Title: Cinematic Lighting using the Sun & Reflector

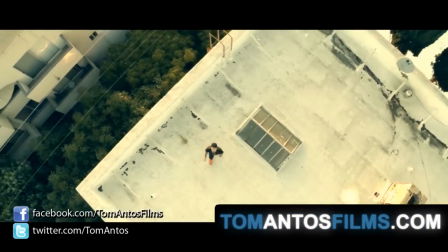Hi, my name is Tom Antos and today I wanted to do a quick tutorial about lighting using the sun and a reflector.
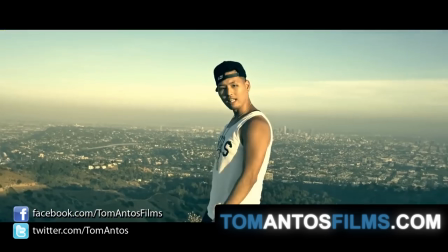So it's very quick and very affordable and easy.
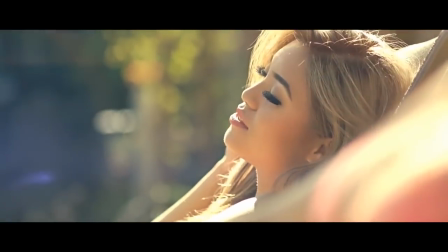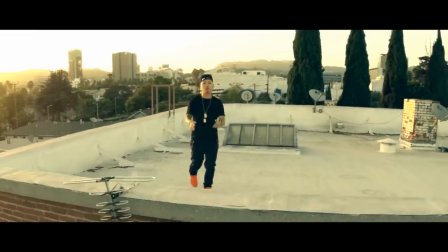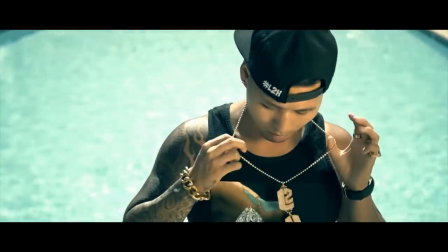As an example I'm gonna show you this music video that I shot in Los Angeles for Jay rise and it's it's a
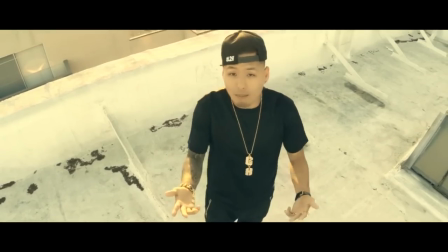quick project we shot in half a day started i think filming around noon or 1 1 p.m and we were finished by the time you know the sun was setting
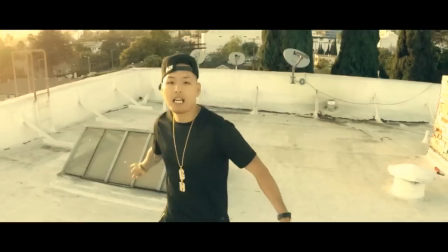uh on these rooftop shots uh so with those three main locations we shot on this rooftop we shot also on the hollywood
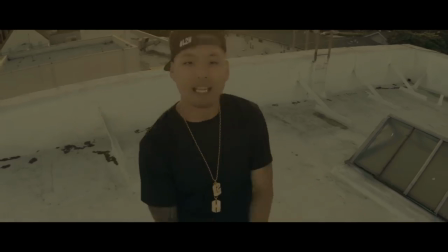hills or looking all over la and then the biggest part of the shoot was here around the swimming pool where we were just hanging out with you know with these girls
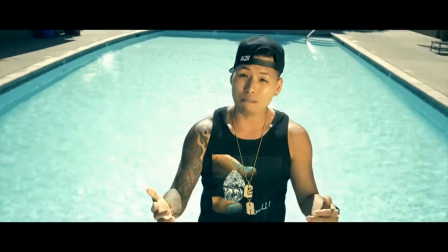and a bunch of friends and uh and you know We just got some random shots of the girls hanging out and also of Jay Rice performing the song.
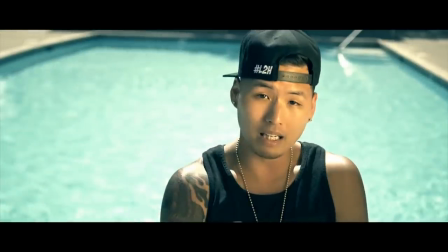So to get a shot like this, for example, of Jay Rice and then the pool behind him, first thing that I usually do is I just sort of experiment by going around the pool. I try basically different angles of getting a shot of Jay Rice. So here in this take, I had the sun to the right side of the camera.
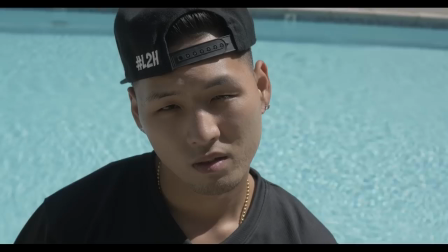And I just basically would shoot a quick little test. i would look at the shot and i didn't like how it was sort of producing these
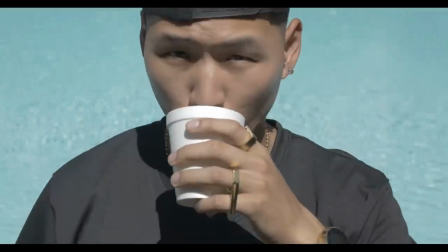really harsh shadows on his face uh so then i would try it you know i would move around and i went and i got got it basically
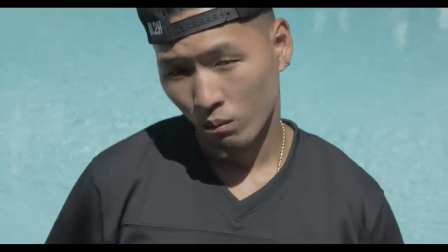with the sun almost directly behind me or behind the camera again i just felt like the sun was a little too high uh and and
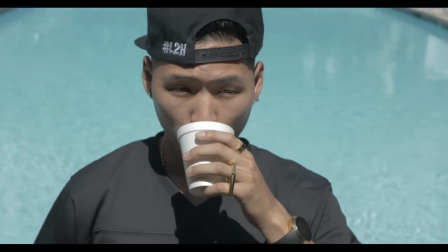was causing these really long harsh shadows so again i wasn't really too happy with it so i ended up going to the opposite side of the pool up
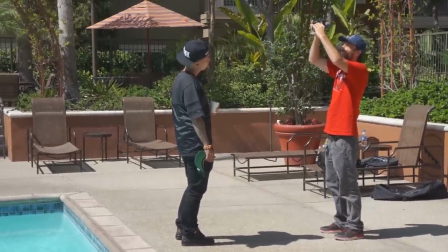here as you can see i'm just kind of testing out the angle i wanted to get something higher looking down so you can see the pool behind
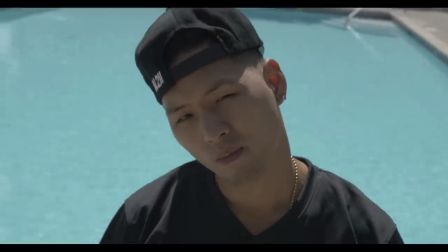him and you know i like the angle i i like the fact that the sun is no longer creating these harsh shadows on his face and
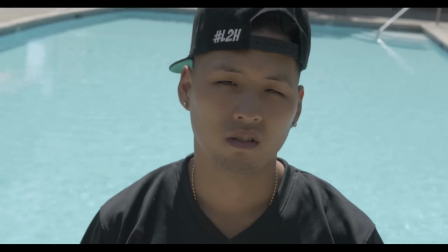it's also acting sort of as a backlight like an edge light as you can see on his shoulders and they're on top you know on his baseball cap as
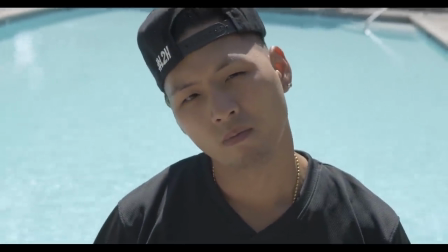i like the shot now the problem is his face is really underexposed and there's just no definition there's nothing really there's no direct light
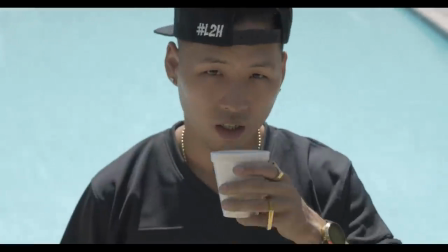hitting his face uh so you know to fix that, I basically have to add another light on his face.
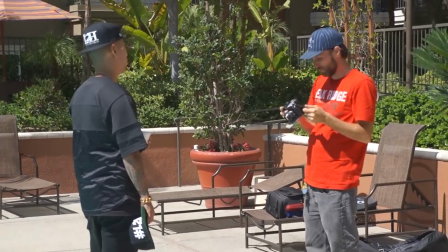And since the sunlight itself is so strong, you know, the only way I could really do it without spending a lot of money is using a reflector.
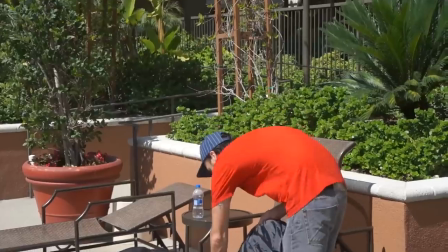You know, another expensive way is to get these really, really big, powerful movie lights. But again, it's just expensive, takes a long time to set up.
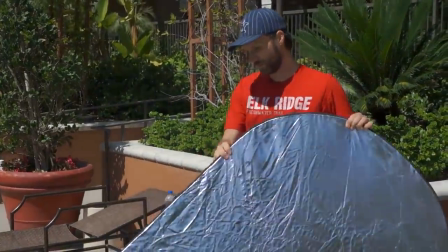So using the reflector, you can just bounce some of the sunlight back onto your subject's face. And this way you can add some definition.
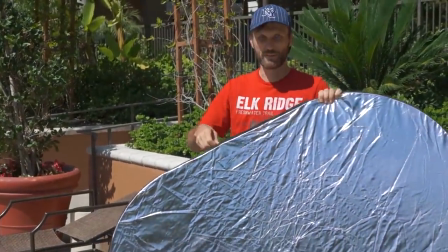So the reflector that I'm using here is this larger one that has exchangeable basically
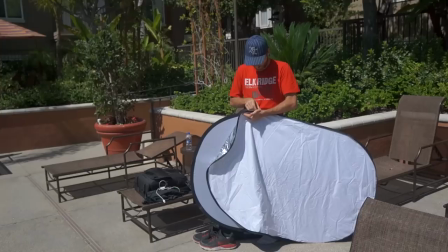surfaces so it's a silver color also there's a golden color and then there's just a plain white
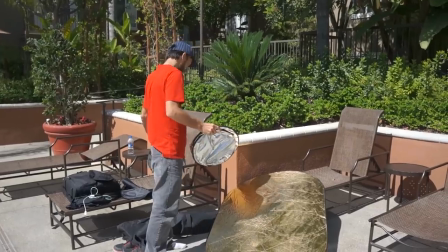color and I also have this other smaller reflector here which is exactly the same thing it's just you know the size
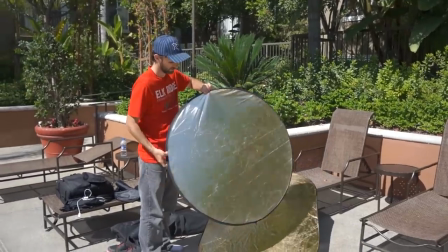and the shape of it is a little bit different and if you guys want to find out you know where you can get these reflectors and find the best deals just check out the links in the description of this video.
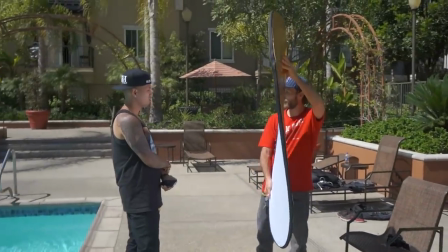So I end up choosing the bigger one and I grab the white side first and I'm just kind of walking around and testing out sort of where
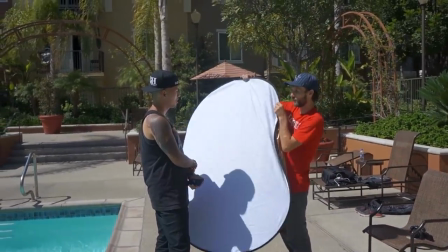I should place the reflector to get sort of nice definition on the face but also so that the reflector itself is not visible in the shot.
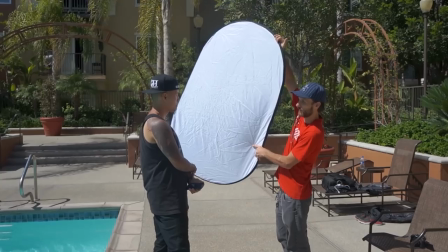And I end up deciding to put the reflector in this position so I'm just kind of showing my assistant where he's gonna hold it.
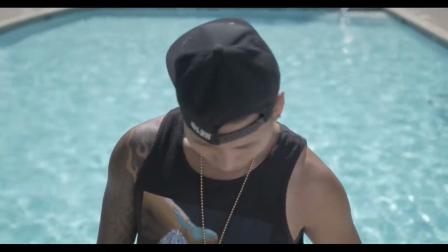Now this is how the shot now looks with the reflector.